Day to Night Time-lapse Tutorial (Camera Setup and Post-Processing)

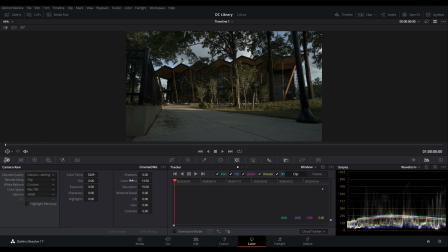4:18 And we just want to bring back in those natural colors that were in the scene when we started. I'm also going to apply a tint because it's a little green, and we'll balance it out right there. And that looks great. I'm also going to go through and set all of the exposure changes that I want as they're happening in real time.
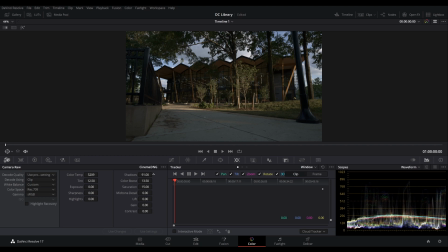4:36 So I'm going to set my shadows up a little bit,
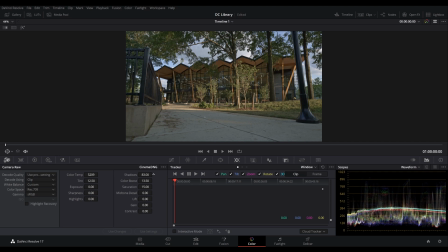4:41 bring out more of that beautiful scenery that's in the shot. Going to decrease my highlights, so I want to be able to see all of the clouds that are in the sky as well as the interior of the building.
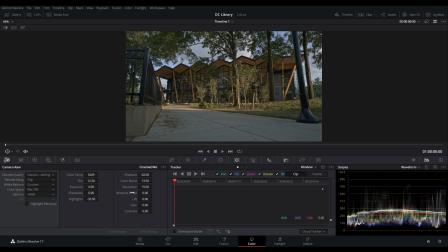4:58 As exposure goes, I'm going to look at my waveform monitor over here, and I can bring up the exposure quite a bit. We just don't want to peek it out. And then what I'll do is I'll lift it.
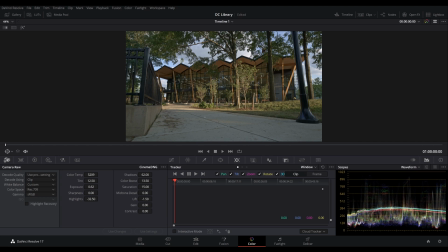5:12 I'll decrease my lift a little bit to add a little more contrast. You can see when we decrease that lift, all of the colors are shifting downwards, which is great, which is creating that really nice color tone between dark, light, and midtones.
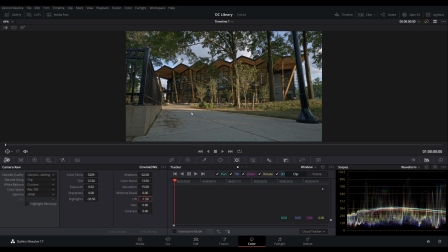5:26 So this is a pretty acceptable color grade. You can obviously go further in your own processing, but I just want to show you the basics of how to do this. So if I were to play this now, we'll get a playback, and it's playing back, and it looks great.
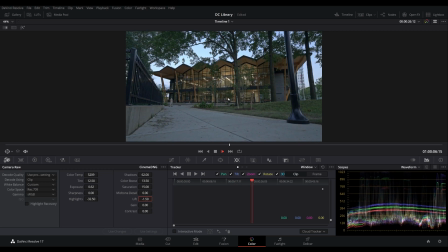5:40 We're capturing that golden light as it's coming through the scene, and then we get that transition in from day into night.
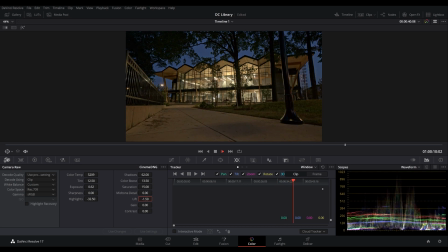5:46 That's when the color starts to get a little wonky, and that's because we've got tungsten lights with fluorescent lights, and we're using a sunlit white balance, and that's a big issue there.
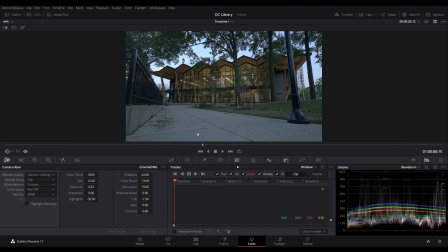5:56 So what I want to show you is how you can take two white balances and merge them together just using a simple splice and cut, which is really easy to do. And this really negates having to use programs like LRTimelapse, where you're going in, keyframing each individual position, and then changing those variables, rendering it out, and then, you know, going back into post-production.
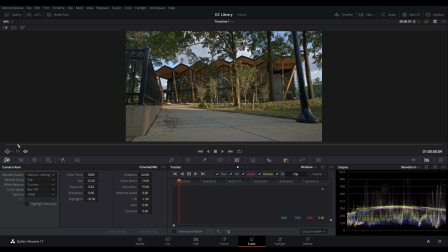6:15 This gives you like a one-stop shop in creating a beautiful, you know, day-to-night time-lapse without having to go through all of the hurdles and hassle of using extra programs and extra steps.
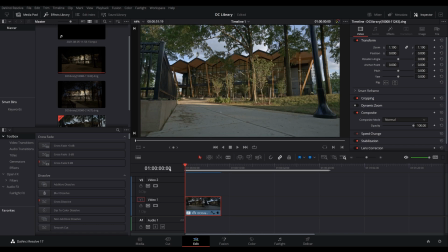6:25 All right, so the first thing I'm gonna do is I'm gonna go back to my editing tab here. And if I play it, again, we're being able to see everything that's happening in real time. Great, we've got the light change. And right around, I guess, the 8 second mark, that's when the light starts to change.
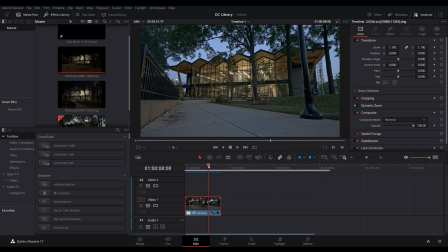6:41 So what I'm gonna do is I'm going to set my cursor on the timeline right here. I'm going to use the magnet tool to make sure I get a proper snap. And then I'm going to cut this section here.
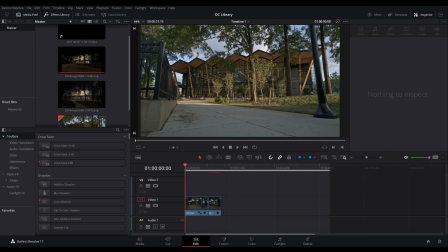6:55 And then what I'm gonna do is I'm gonna duplicate this. So I'm gonna Control C, Control V. So what I'm going to do is I'm going to take our opacity tab up here on the left hand side, and I'm going to drag it to the right about 1.5 to 2 seconds. And what that's going to do is give us a clean transition from day into night with the white balance. So I'll come back here. We'll do the same process we did before.
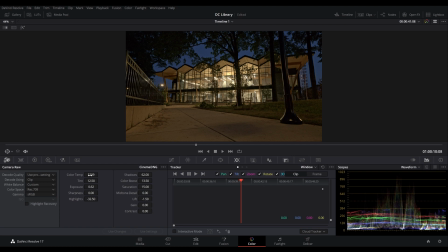7:19 I'm going to go back into my color tab here. This time we're just going to change the color temperature from what it was to its new color temperature. And I'm going to go for something that's much cooler and much more pronounced. And as you can see, we've got a really nice balanced image.
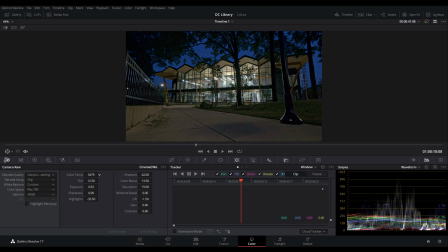7:34 It's a little blue, so I'll increase it just a little bit so we can get some of those nice warm tones back in there. But as you can see, the white balance inside the building is correct, as is the white balance on the outside. Now, you can come back through here and change some more settings if you want.
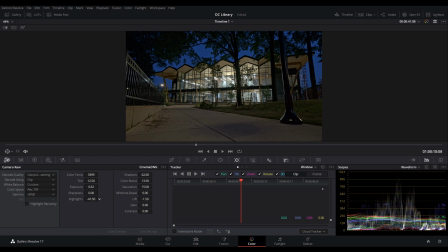7:50 You can, you know, boost the color, you can change the exposure, you can increase or decrease the highlights. You can see here, you know, if I decrease the highlights all the way down, we're getting all of the information that's inside this building as well as all of the information that's on the outside.
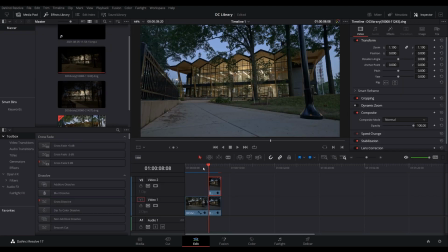8:04 And this is just really beautiful. I'll come back here, and then all we got to do now is play it.
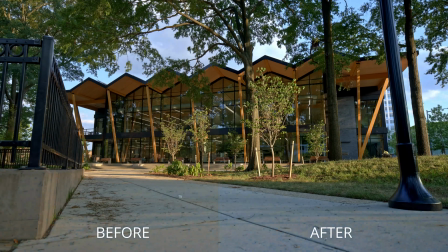8:18 And we've created a beautiful transition from day into night. We've, you know, ramped our white balance.
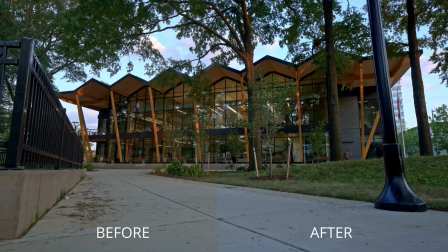8:24 We've changed the exposure to what we want it set to. And that's it.